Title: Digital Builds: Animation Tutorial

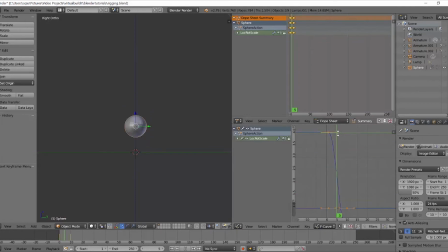And you can pull at these using your right mouse button, you can pull at these to exaggerate that slow and slow out even more.
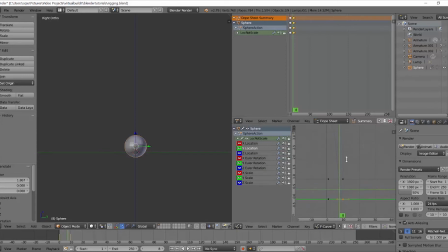Make sure you're affecting the right thing. So here I'm only doing my Z location. And so I can probably just lock everything else so that I'm not accidentally moving things that I don't want to move.
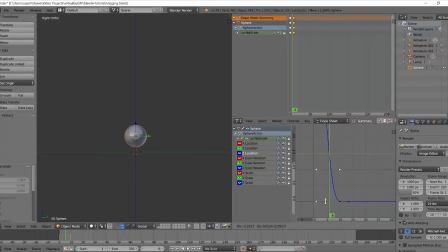So here, let's move this out again. This is what it looks like so far. Okay, now we can probably just duplicate these keys every 10 frames.
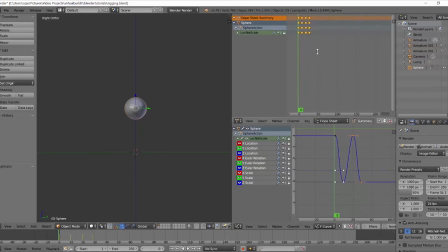I'm moving it and just kind of eyeballing it. It'll usually snap to the 10 frames here.
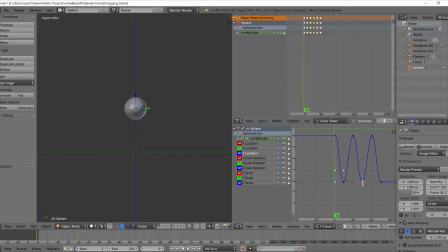And you can see that it shows the movement here. So here, I'm just going to exaggerate that slow in and out more. There you go.
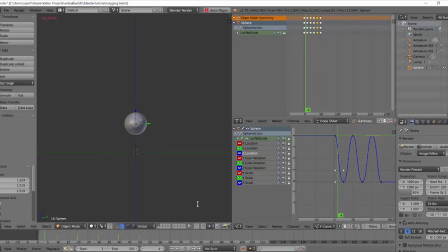You can also choose to make these lines more linear.
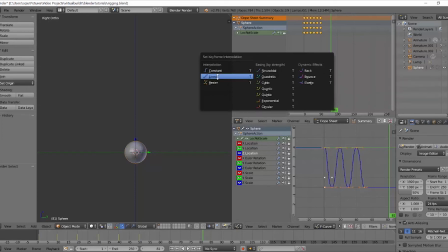So you can select your keys, hit T, and then choose linear, and you can see that these are more straight actions.
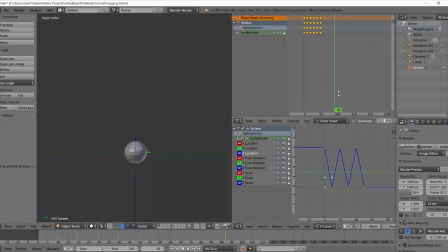And you can see that this does not look very lifelike. So I'm going to put it back to the way it was by Control Z. There. So now we have the slow in, slow out, we have the arc,
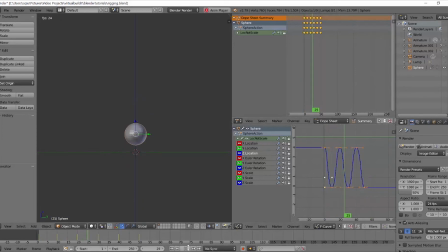we have the timing, which is a little fast, but we can edit that later. We don't have squash and stretch, and we don't have exaggeration. So on the bottom, I'm going to want to squash it.
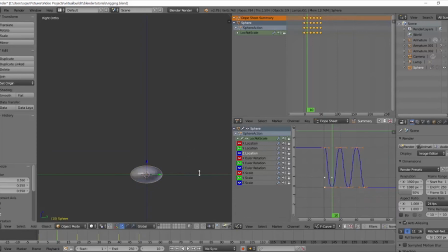So I'm going to scale the Z down, scale the X and Y larger. When you squash and stretch something, you do want to make sure that it's keeping the same basic volume
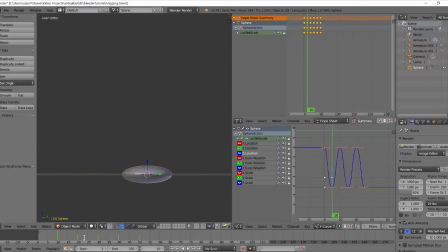so that it looks like it's still the same object. Oops. Oh, you want to make sure that you've unlocked everything so that it scales.
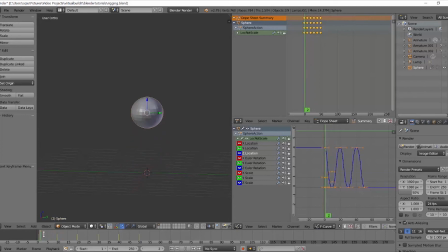And you can see here that it's scaling before it hits the ground, which I don't want. So I am just going to move this scaling key
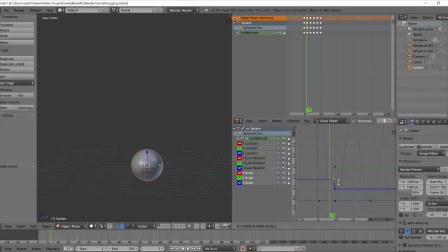over so that it happens when it hits the ground. And then I'm going to key this original one and then duplicate that.
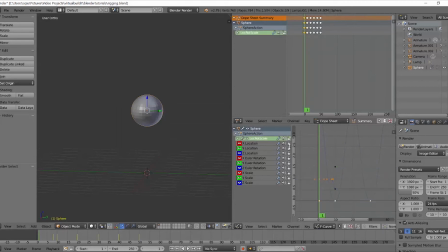And just lock everything else out to when it bounces back up. So let's see how that looks. It's a little abrupt, so I'll move this one out again.
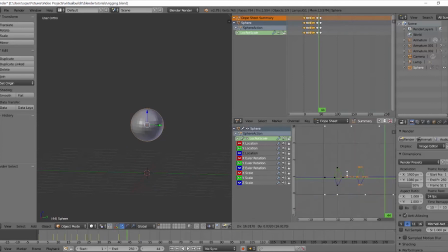And then same as before, you just want to duplicate everything over. Here.